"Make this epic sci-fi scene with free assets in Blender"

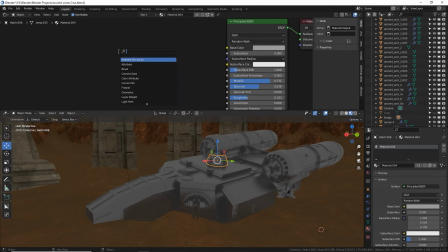that just kind of glints a little bit. Let's add some ambient occlusion. Mix it with a base color here using multiply. Cool.
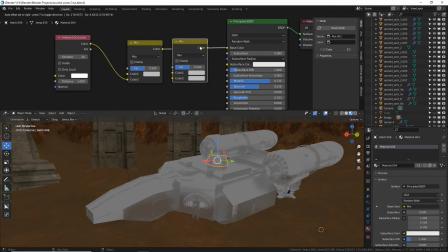Let's also
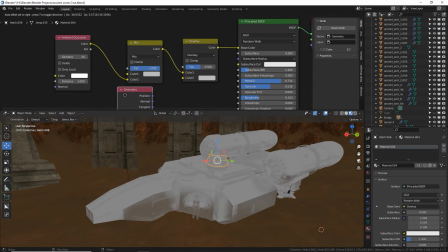overlay some random colors or random values for the different parts of the ship.
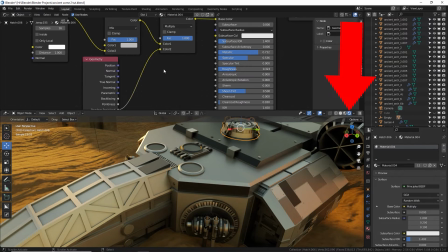That is not visible until you go into rendered view. Okay.
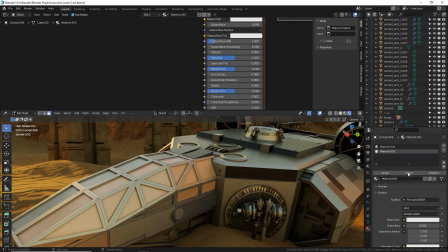And I gotta have at least the cockpit with some black shiny material, black glass here.
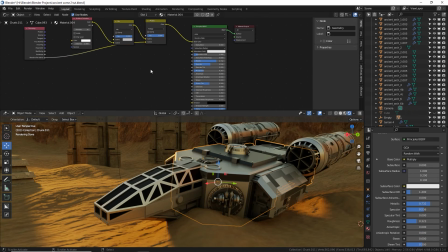Awesome. Now let's add some irregularities to the roughness, which is currently is .323.
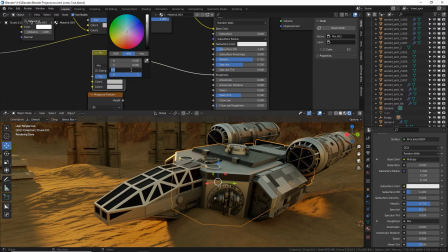So let's set this at .3 for our starting value of reflection.
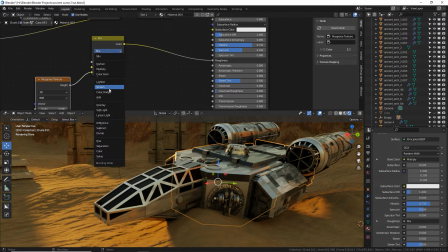And on top of that, we're going to mix in using screen mode some noise.
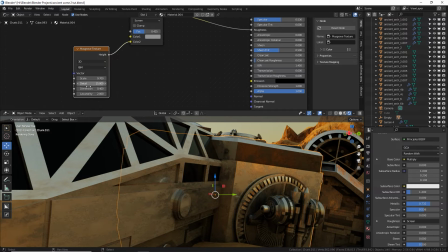See all that? Awesome. You can make it look rusty and old, or like it just had a hard time coming through the atmosphere.
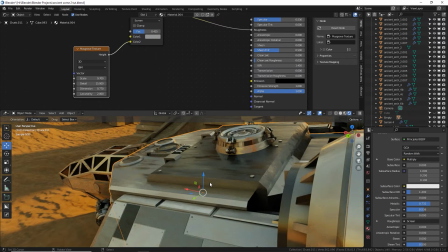Or maybe it's just a dirty ship like the Millennium Falcon always is.
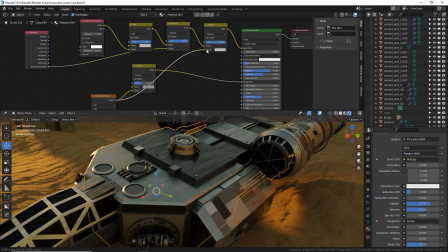I'm going to mix a little bit of this same noise on top of the color. Just a little bit.
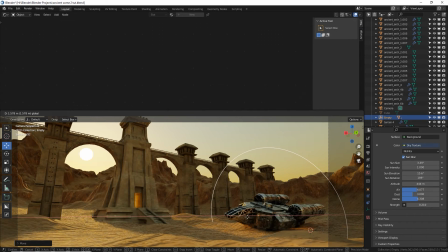Cool. Move this a little bit closer to the camera. There we go. That looks nice. There we go.
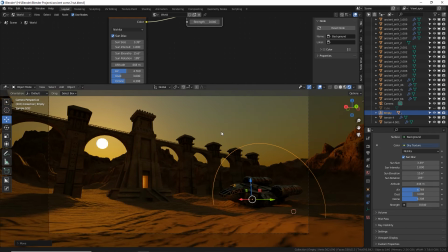I'm just playing with my sun shader to get more of a dramatic sunset light.
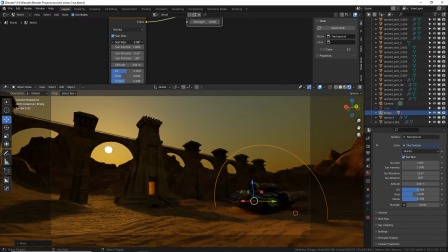And I feel like the sun is a little bit big. Let's size it down a little bit, which will make the shadows sharper. I like the sky colors are a lot better now. Let's see what it looks like with some atmosphere.
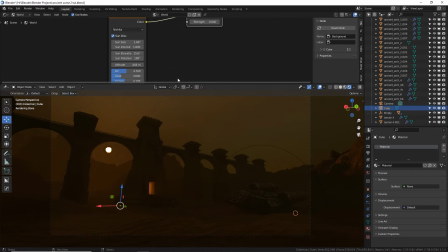Oh yeah, that atmosphere really eats up the light. So you do need to be careful how much you're using. I think I increased it earlier to .06. Let's go to .04.
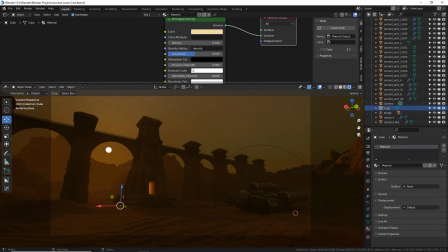That's a little better. And I do want some sun rays coming through here. So maybe I need to turn back up my sun.
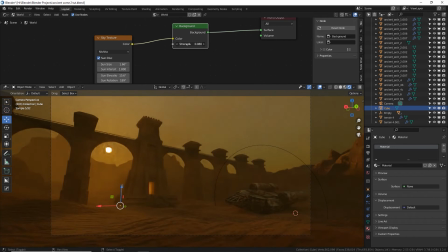Yeah, it's hard getting a balance, you know? You gotta get enough sun, but not too much sun.
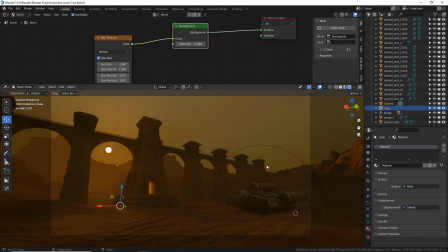Really depends on what kind of vibe you're going for with your piece of art. There we go. I just stretched this tower to be a little bit more imposingly tall in the middle. Before we render again, let's turn on our compositor settings and turn that on in the middle.
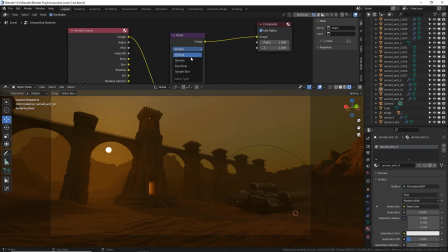Shift A, search. Type in GL for glare. Put it on fog glow with a low threshold. And that'll add some glow to the sun, hopefully. Let's hit render and see what this looks like.
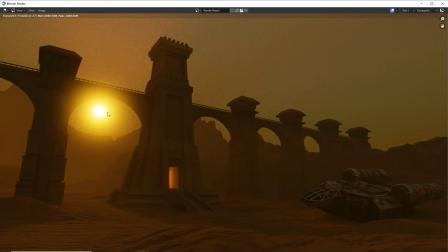Ooh, that's cool. That really added a lot of glare to that sun. I'm getting a lot of noise.
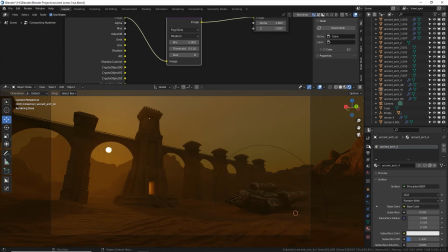Let me make sure that my denoise is turned on. It is. How interesting.
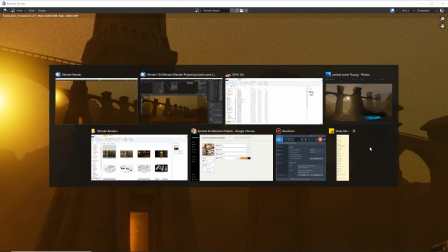I'm not sure why there's so much noise in this scene. Maybe we just need some more samples.
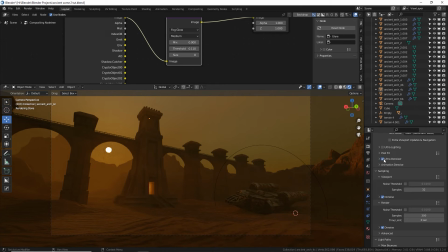Let's go up to 300 samples. And because this is K-Cycles X, I'm going to turn on Ultra Denoiser, which usually gets some really good results. Awesome. I'm not really feeling the scale of this thing. I feel like this ship is big and this is not so big.
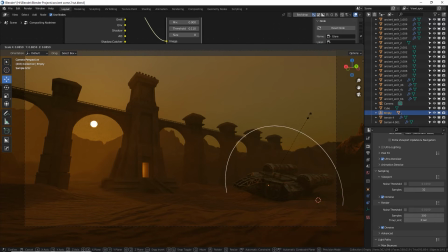I wanted this to look like 4 times bigger. So I'm going to shrink my ship and move it a little closer to the camera. I know, you're probably thinking, man, Daniel, you don't know what you're doing with this scene. And you know what?
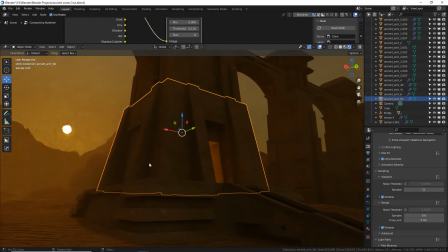It's okay, it's art. I'm going to shrink this opening as well to make the doorway actually smaller.
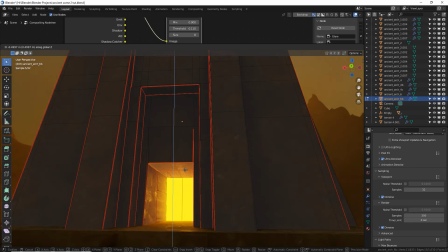Drop that down like that.
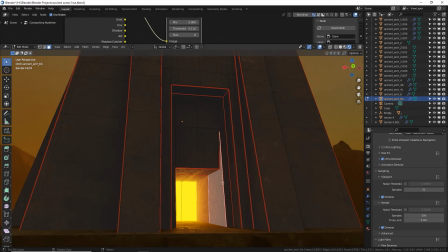And then I'm going to shrink this as well in like that.
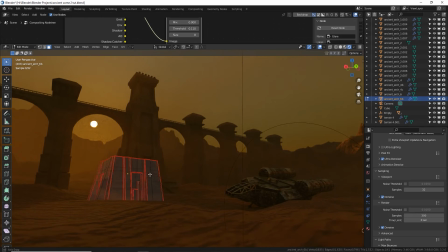Let's see how that looks.
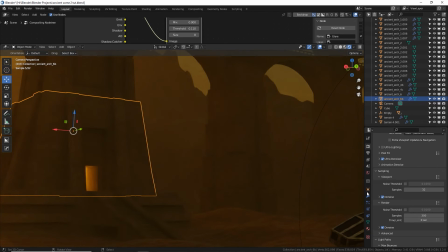Now make sure your glowing thing is bright enough and close up enough to be seen. I'm going to turn it up to 40. Let's just go up to 50. Awesome.